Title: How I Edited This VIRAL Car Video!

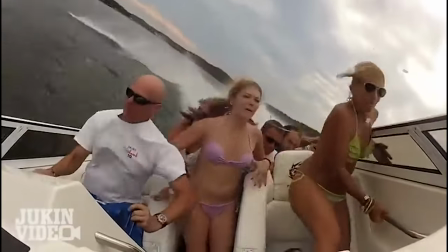(3:25)
I wanted it to start with clean sexy shots And then when the beat drops things get a bit more wild So I focused on dialing in my speed ramps
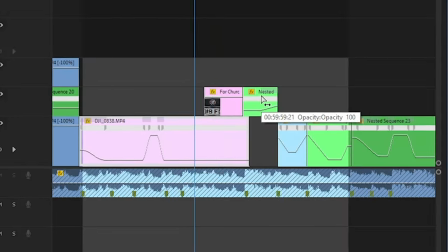(3:32)
using my secret technique actually is no longer a secret Then for the effect right at the drop I took this rough mask opened it
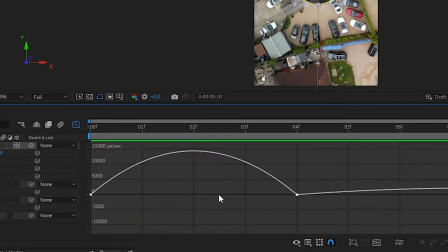(3:39)
on after effects and I keyframed it coming from the bottom Added some bezier curves and the most important part Mushroom
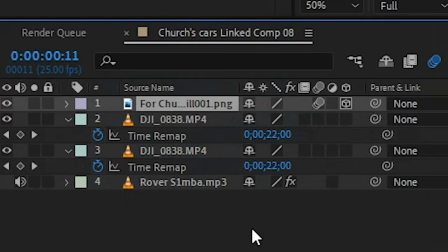(3:48)
smooth then because i thought it was a bit basic i duplicated the logo dragged in
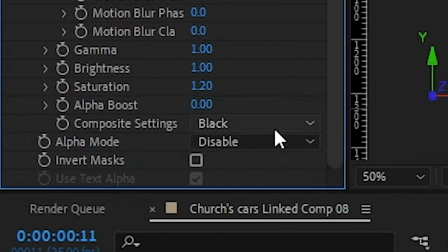(3:53)
the saber plugin changed the core type to layer mask composite settings to transparent use the preset nebula
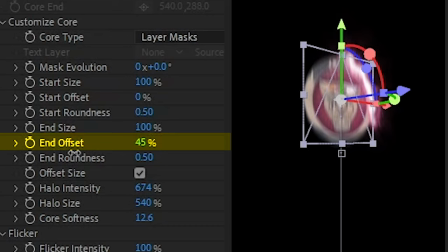(3:59)
and now we have a saber outline on our effect i animated this further by keyframing the end offset setting to open up around the logo and boom i mean it's all right it doesn't really hit does it so i decided to add a pulse distortion effect when the logo lands on the next
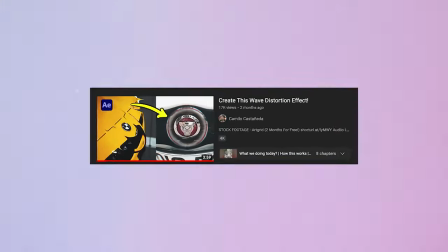(4:15)
shot to really give it that if you're wondering how i did this i taught it in this video then i took this rough mask of the wheel
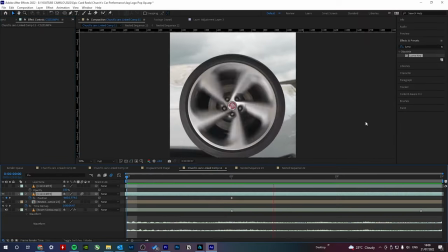(4:23)
opened it in after effects key framed a simple movement from the left and added a wheel spin obviously man checked motion and then on premiere pro
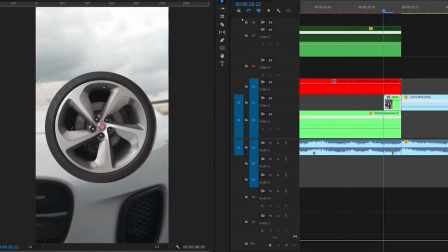(4:31)
i added a luma fade so that the rest of the shot came into place in a smoother way that brings us to color and sound design
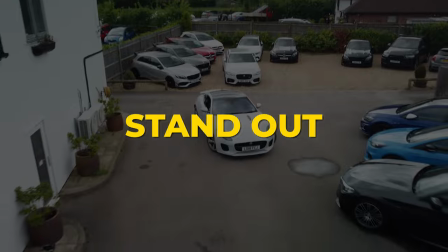(4:38)
ah the filmmaking staples if you want your clips to really stand out spend some time on the grade take
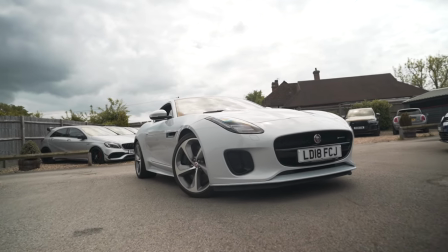(4:47)
that shitty log footage and add that contrast that saturation make
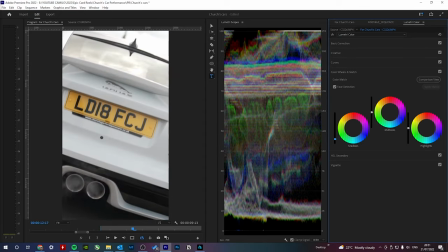(4:52)
sure the highlights don't peak the shadows don't crush and finally use my LUTs from the creator
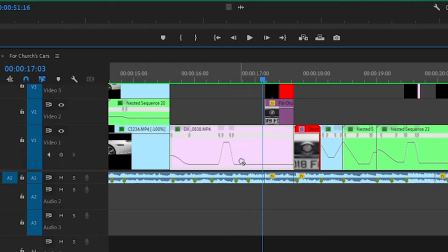(4:56)
pad club with the colors looking beautiful let's find some sound effects to highlight actions in the video for example when the handle pops out of the
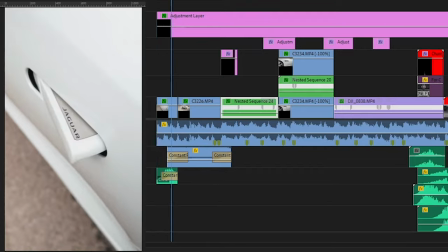(5:05)
car I added a drill effect the sound of the engine from the day.
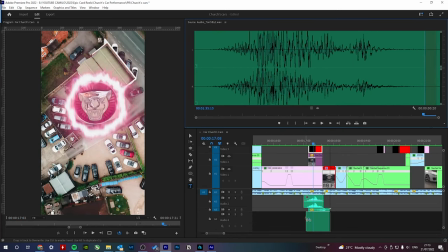(5:11)
I also layered some swoosh and fire sounds for the rise of the logo and then a big hit when it lands.
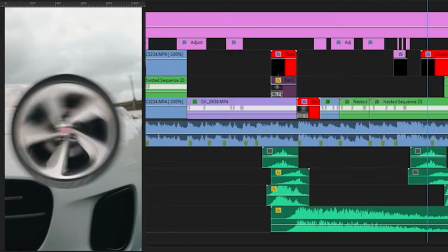(5:18)
And also a sound of tyres breaking when the tyre slides in. And when that's done we render it and send it to Instagram.
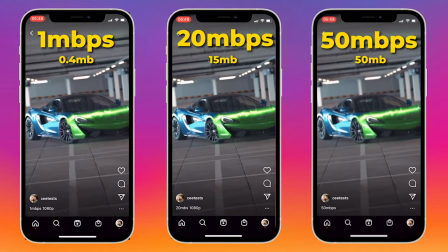(5:26)
But before you do that if you want to guarantee that you're going to get high quality uploads then you should definitely watch this video here.
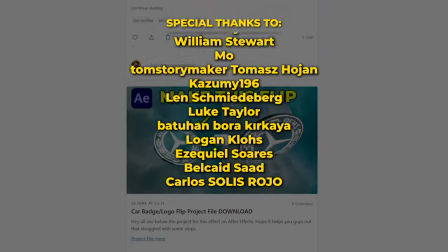(5:32)
If you want the final project file of this personal edit of mine check out the link below.
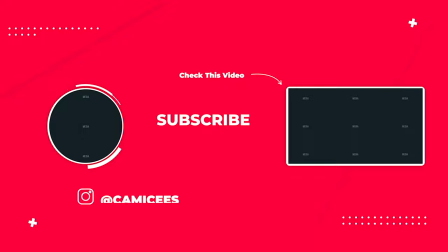(5:36)
I'll see you in the next video.